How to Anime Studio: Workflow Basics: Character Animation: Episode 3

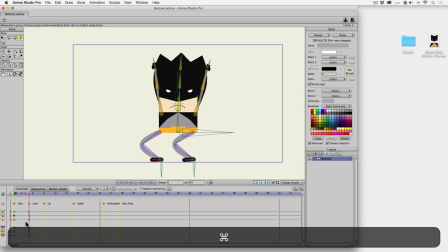8:18 Command F will freeze a pose.
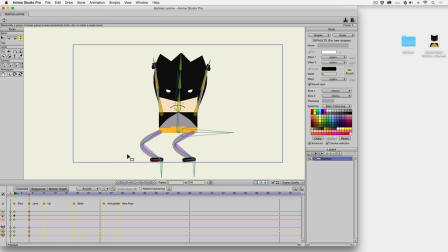8:21 So if I went to bone freeze pose, that's going to freeze every bone that I have on the screen that I can see.
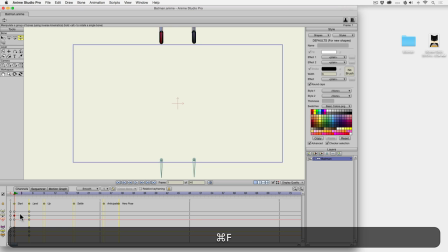8:28 I can also freeze a pose here. Nothing is happening in my timeline, but eventually you'll see and I'll point it out.
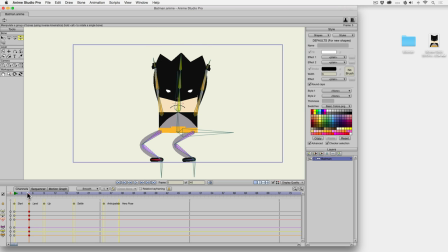8:35 Oh, it added a keyframe. Okay, here he's going to come up. Here is where we can see this follow through. He's going to come up.
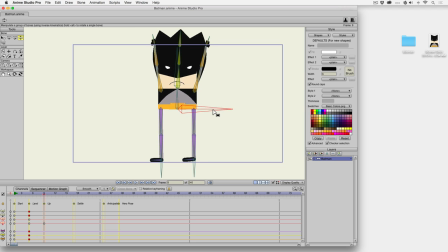8:47 Maybe I'll extend him past where normal is, up here. Okay, added a keyframe there. What's going to happen to his arms and his cape? Well, they're going to continue moving downward as his body starts to go upward.
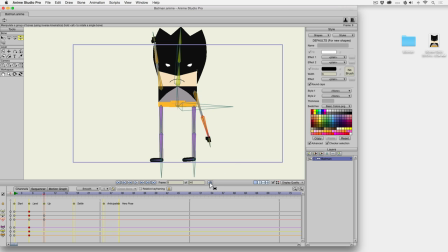9:03 So this will take a little bit of trial and error, but I'm going to bring his arms actually down,
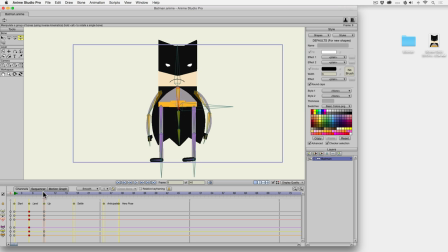9:10 and I'm going to bring his cape down. Let's see how that works. Okay, right here, I don't have a keyframe,
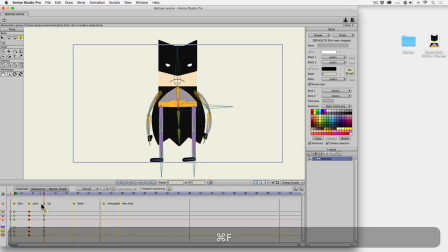9:18 so I'm gonna get in the habit of pressing Control or Command F, and that'll add keyframes for everything, just in case.
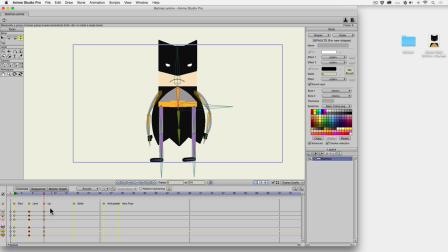9:25 You don't want things to start floating around if you don't have keyframes from this pose to this pose, because it will. If you find, oh, something's moving in between and I didn't want that, that's because you didn't add a freeze pose to that particular spot.
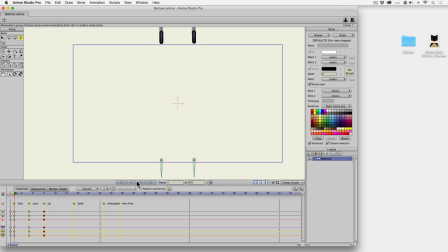9:38 Okay, let's preview this. You can go to frame one and press play. Yeah, pretty good so far.
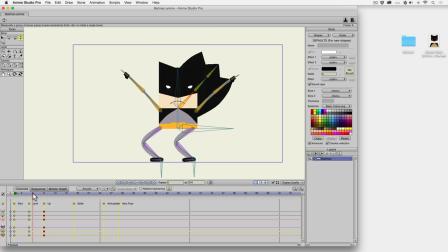9:46 He's landing, his body's coming up, and his arms and cape are going down.
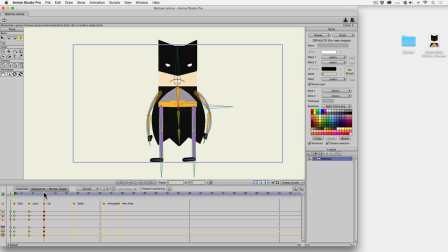9:54 Okay, so let's add that he's going to eventually settle kind of down here where he's more normal. And maybe his
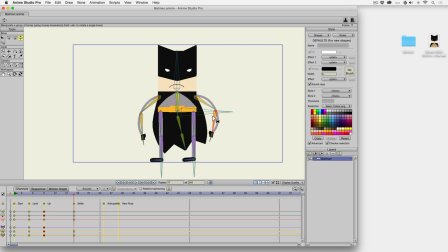10:11 arms come up and his cape might be here. Something like that. So we'll preview it again. So he's got a little bit of bounce to him now. Again, I'm going to freeze pose there.
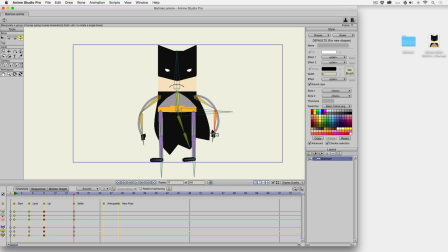10:32 Keep an eye out for objects. If you were to view this as a silhouette, that hand right there would be hidden. So I'm going to bring that out. Something like that.
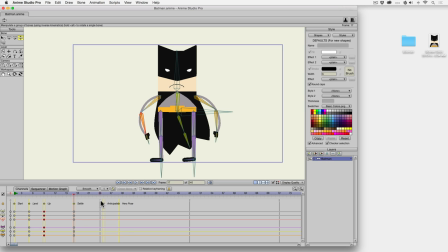10:47 Okay, let's work on the anticipation and the hero pose. I think there's a little bit too much time here. So what I can do is I can select and drag these to wherever I want to. Let's try four again. One, two, three, four. So anticipate is going to have four frames. And then we're going to have a hero pose happening around right here.
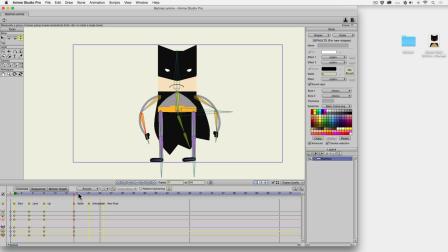11:07 So from settling, he's going to anticipate. And then he's going to go up to his hero pose. So how's he going to anticipate this? He's probably going to bend his knees and his arms are going to go up. If you have no idea what to do, get up and act it out.
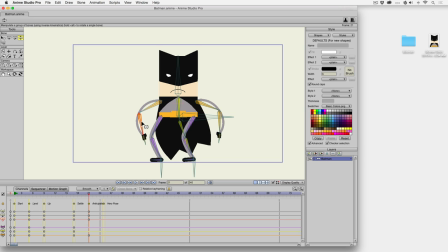11:23 That's the simplest way to do it. What would happen if you made a hero pose, and what's your anticipation going to be? I would probably do this. Maybe even you're going to bend your body a little bit.
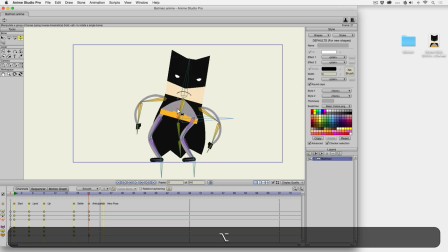11:37 I'm pressing option so it only rotates the specific bones. If you don't, it'll rotate several bones.
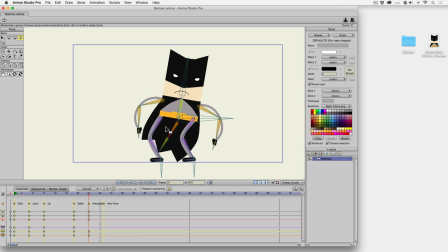11:48 The cape might whip this way. Freeze pose. Okay, so it's gonna go and then up here I'm gonna make this extreme
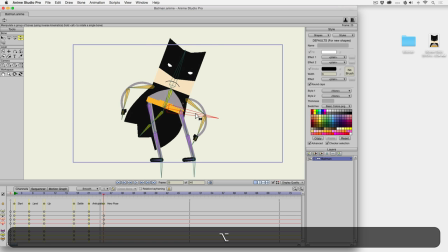12:02 awesome pose.
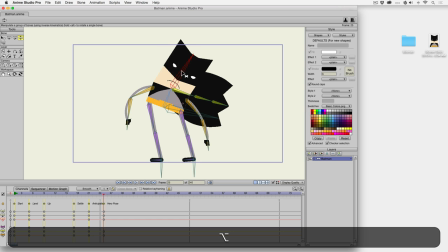12:07 Like kind of like he's super tough.
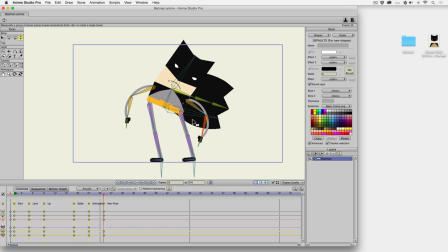12:13 Rah. Okay, I'm gonna get the cape in position to where it can wave, and I want maybe like in the uppermost position. We'll talk about cycles in a little bit.